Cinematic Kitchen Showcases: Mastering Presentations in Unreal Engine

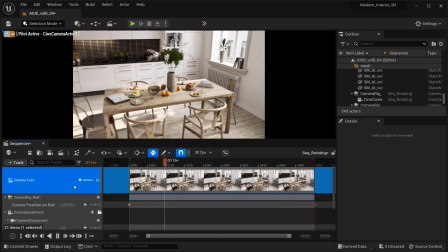181s
It allows viewers to get a sense of the overall layout and ambience of the kitchen
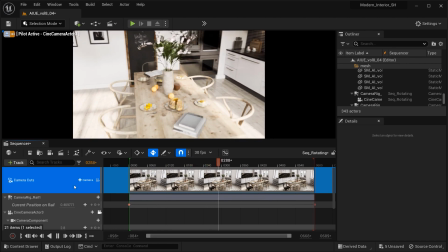187s
while highlighting the connection to the surrounding environments and on the other side we have
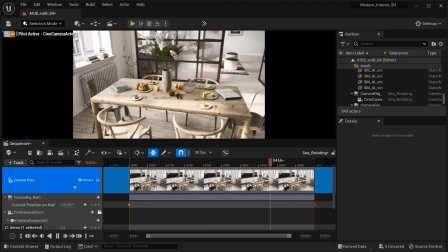193s
a smooth camera movement which creates a sense of fluidity and
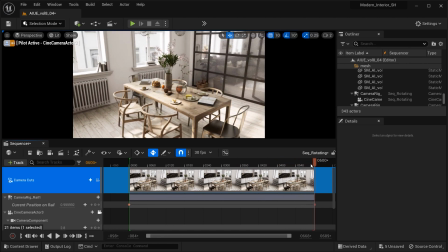198s
elegance and enhancing the viewer's experience and also the position of the camera
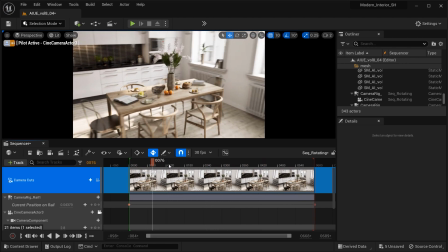204s
is in such a way that it captures the natural light coming through the windows or
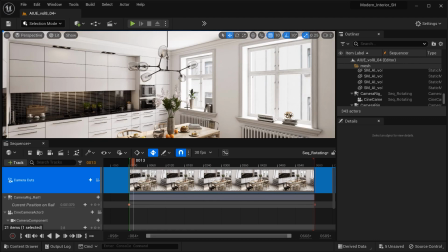209s
glass curtain walls and let me just eject the camera viewport and
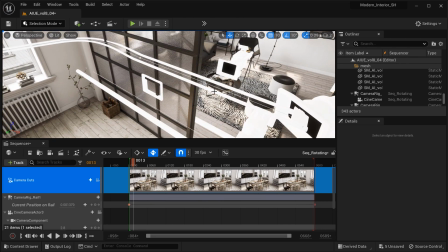213s
by pressing the g button you can see that i've created this rotating movement of the camera by the help of camera rig rail and if you're
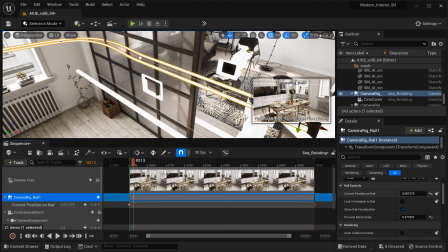222s
curious about adding a camera rig rail to your project I've got you covered in my previous video tutorial the card is showing on the right upper corner so
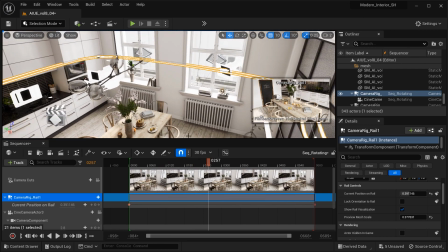231s
don't miss it so let's just continue and you can see that by changing the amount of current position of the rig rail the camera is
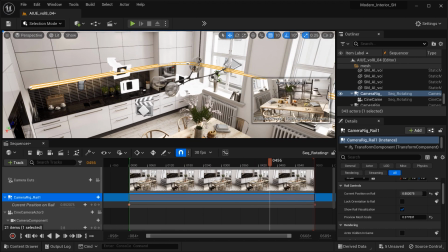241s
starting to rotate around the table, and by this rotating movement, not only the dining table is prominently featured in the shot, but also it emphasized the spatial design of the kitchen and showcasing how different elements such as the cabinets,
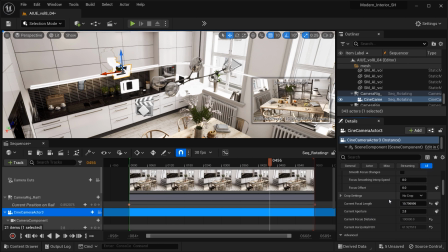259s
windows, and the glass curtain wall interact with each other to create a seamless and visually pleasing environment. and as you saw I have used a 20 millimeter lens with the aperture of 2.8 so let's move on and see the
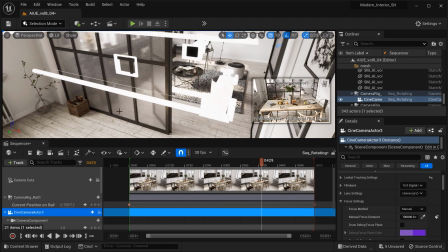275s
next shot so let's change the camera and the sequencer and again I
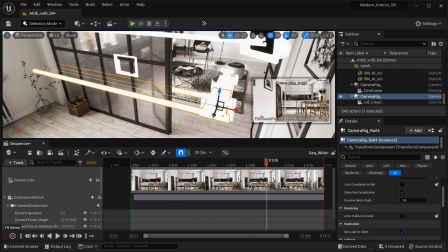280s
have used a camera rig rail with a linear movement and the deliberate use
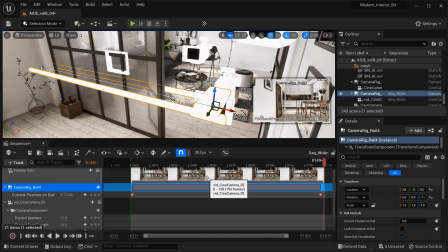286s
of a linear movement in the camera adds a sense of stability and continuity to the shot.
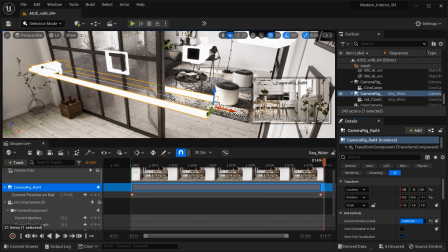292s
It allows the viewer to smoothly navigate through the kitchen and mimicking the experience of walking through the space.
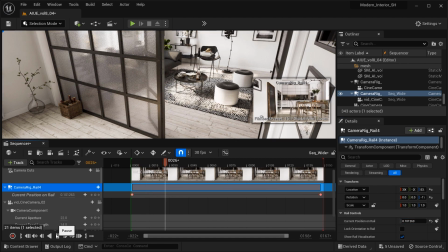300s
This linear movement not only enhances the visual storytelling by guiding the audience's attention,
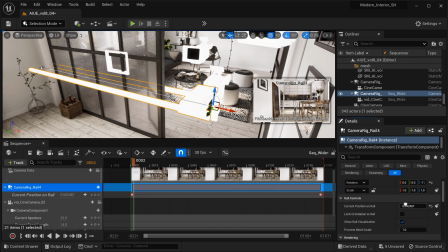306s
but also creates a seamless narrative flow, inviting them to explore and connect with the kitchen's design and ambience.
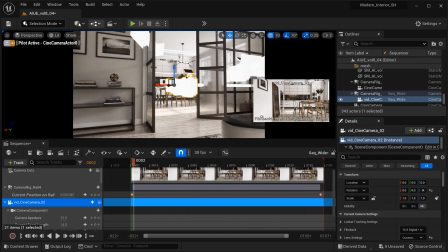314s
So now that we're done with this, let's go to the final shot that we got in this project.
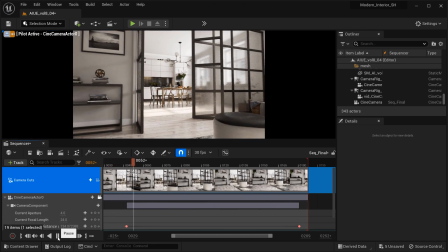320s
So the camera is just same as the first shot and also the location, but there is a difference.
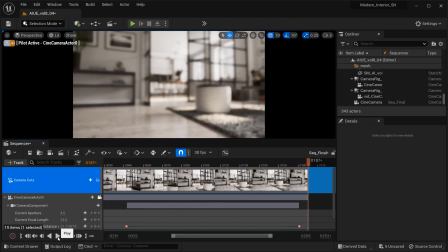325s
The movement of the camera is vice versa in comparison with the first shot. The reverse movement in the final shot gradually moving away from the kitchen and blurring the screen serves as a powerful storytelling device.
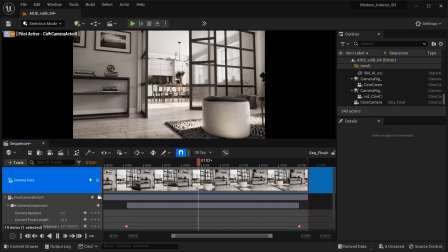337s
It creates a sense of closure, leaving the viewer with lingering impression of the kitchen's beauty and design.
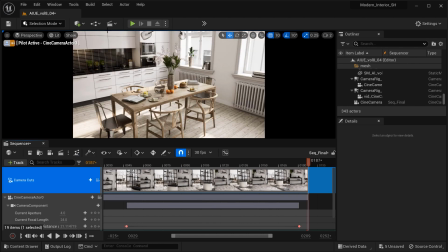344s
And this technique adheres to the principles of presentation by building anticipation and leaving a lasting impact.
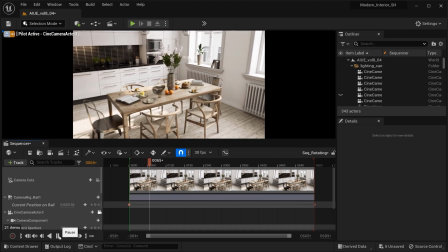352s
And thank you all for joining me on this captivating journey through the kitchen presentation.
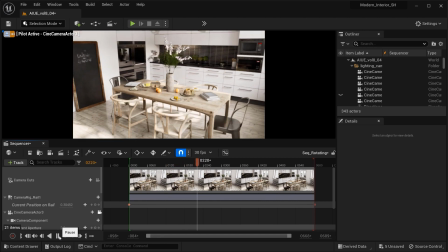356s
I hope these camera techniques have inspired you to bring your designs to life and tell compelling stories.
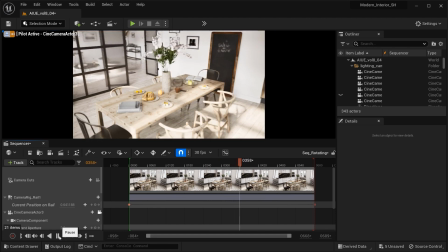362s
Remember, the possibilities are endless with Unreal Engine. Stay curious, stay creative, and keep exploring.
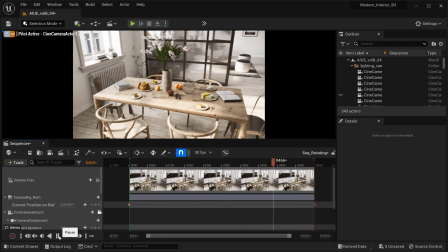368s
Until next time.